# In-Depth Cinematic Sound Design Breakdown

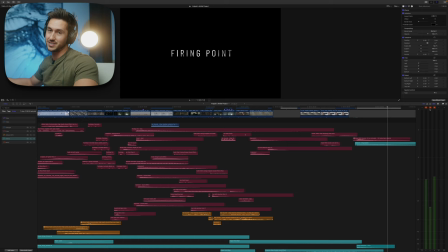21:09 Okay, so like I mentioned, if you look at my audio meters here, you'll notice that I peaked and way high too. I kind of started way too loud on a lot of sound effects and I didn't expect that I would layer it so much. So start lower, if you need to though, you can create a compound clip and then lower it from there.
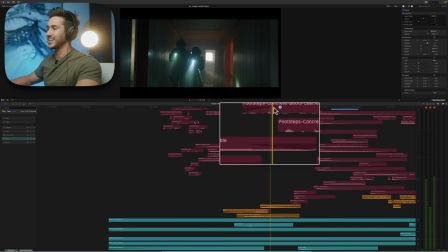21:25 If we take a look at these clips, something that really helps when layering is adding a fade in and fade out for those audio clips.
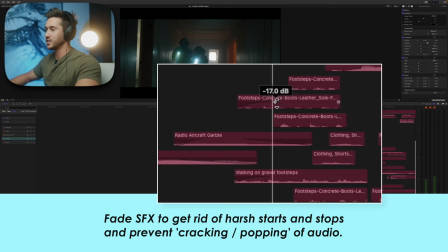21:33 And that just helps ease the transition from one sound to the next or else it's going to be too abrupt and too hard. And so what you can do here is you take these little points and you can drag them out. Once you do that, if you go over the clip, it'll turn white. So you can tell this one has not been selected, this one has.
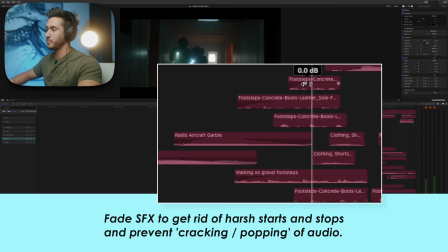21:52 And then if you want to change the type of fade, you just right click or control right click with the mouse here. And you have different options here. The higher it is, the louder it is. So this is gradual.
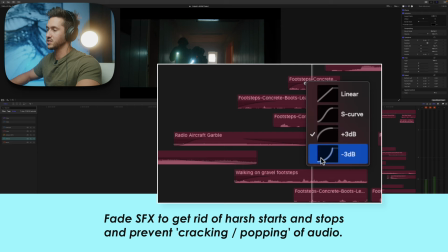22:06 This is a good option here. This is like really loud right out the gate and then obviously kind of quiet and then raises loud at the end.
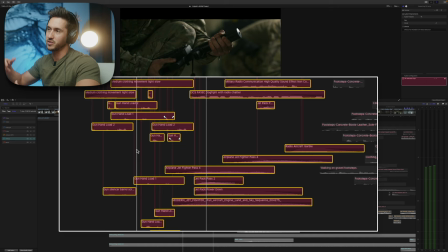22:13 So right here in the scene, what would you add? You would add sound effects that sound like them getting ready. So that would be clothing movement. You would add guns being loaded, suppressors being put on.
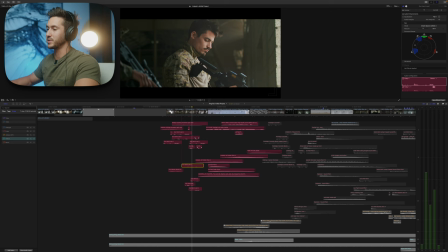22:26 And because there's multiple guys, you add more than one. And then once again, definitely go into your inspector and change the pan mode on the audio and adjust it here. Because if you have someone say like in this shot, who is kind of to the left of the frame and he's doing something, like I just made it so he's reloading.
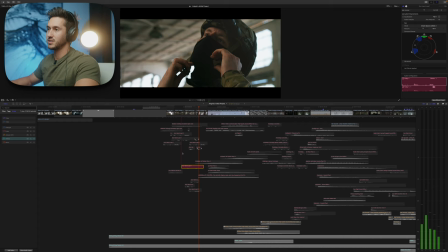22:42 If I mute everything else but this, it sounds like it's coming from the left.
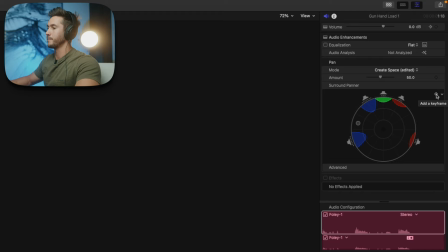22:47 And that's because I went in here, changed it to create space and moved it to the left. If he's moving across, as you would press the keyframe button, you would go to the point in the shot that he moves, say he moved across the frame, and then you would bring it over here.
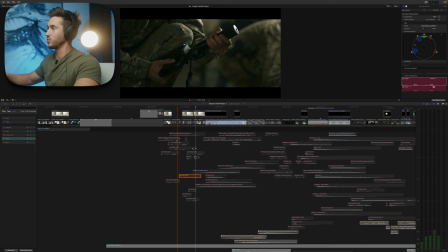23:01 So as we play this out, it sounds like he's going across.
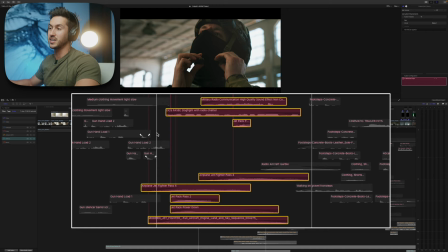23:09 That's another tip for you. you can start your sound effect before that clip is shown. And that is called the J-cut. That is hearing the sound before you see it. And so with this, we have the sound of the fighter jet playing almost the whole way through this clip.
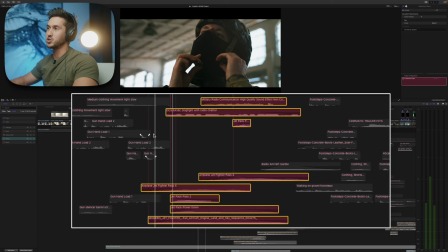23:23 And that kind of primes you to get ready for seeing an airplane. It helps make this straight cut between this man and the airplane much smoother.
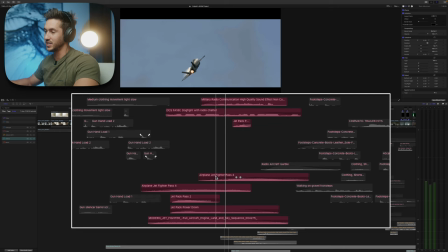23:35 And I used a lot of different sound effects here. I used, obviously, a jet fighter sound effect. I think this is in Final Cut. But I also used a jet pack sound effect, and I thought that really worked.
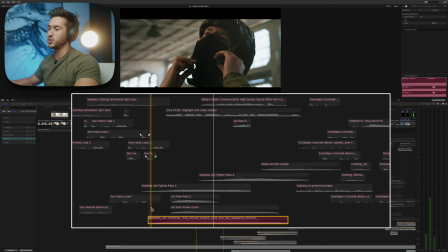23:49 That was, I'm sorry, that was actually used for the missile. And then, of course, we have this I think I got from YouTube.
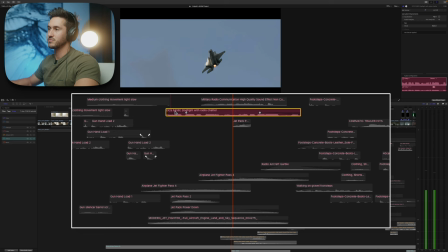23:58 It's just the sound of the fighter jet. And then I also added radio chatter.
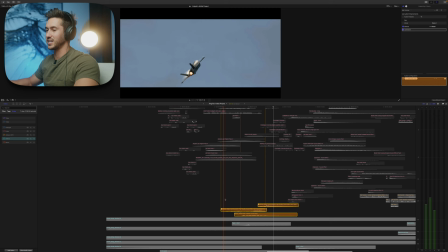24:03 Good deal, good deal. Taking it down to us. That's it.
If we go down to the ambient sound effects, you'll notice that a lot,
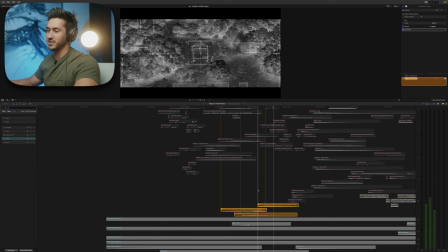24:10 I don't have a lot of ambient sound effects here and that's because the music is so loud in this part that it would just get drowned out.
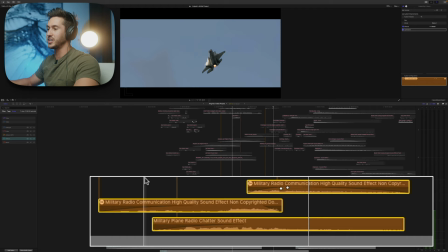24:16 So all I did here was add a little bit of background radio communication and then I'll show you what I did in a second for this effect.
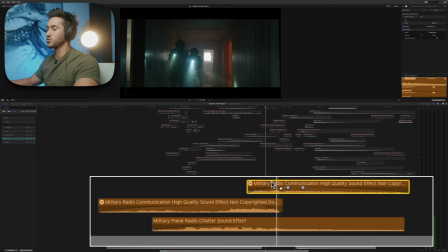24:25 Right there, I split the clip and then I added a cathedral effect here and you
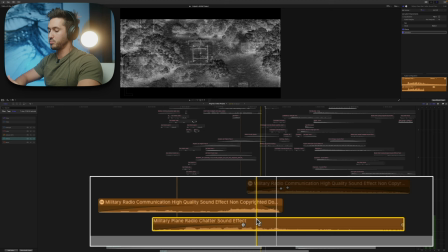24:32 can do this or you You can do something that was mentioned on my buddy Dylan DeFanica Bro,
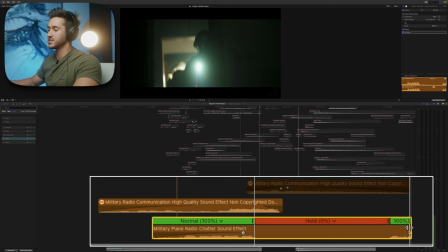24:38 his channel recently. If you press shift H, that's going to bring up your hold frame, and then you add the cathedral to this.
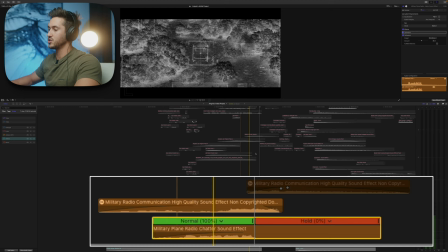24:45 And then that would kind of make command C, command shift V, add cathedral, and just listen to that.
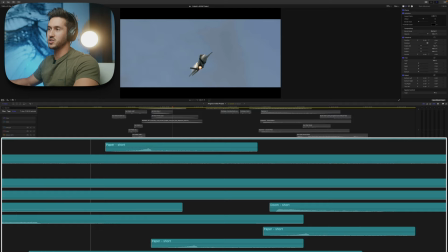24:54 Here in the background. So that works too. So, we have the riser, the hit, another riser, okay,
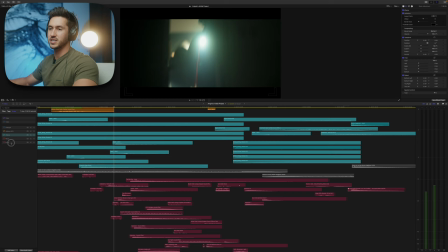25:07 that shouldn't have been in there. I also forgot to mention that you can move these around.
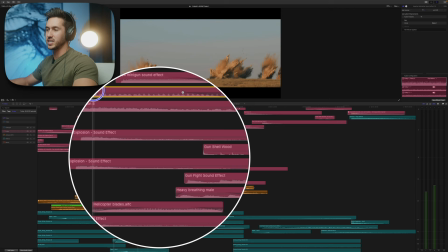25:12 So if you want your, say, your direct effects at the bottom, you can do that. You can just move them where you'd like.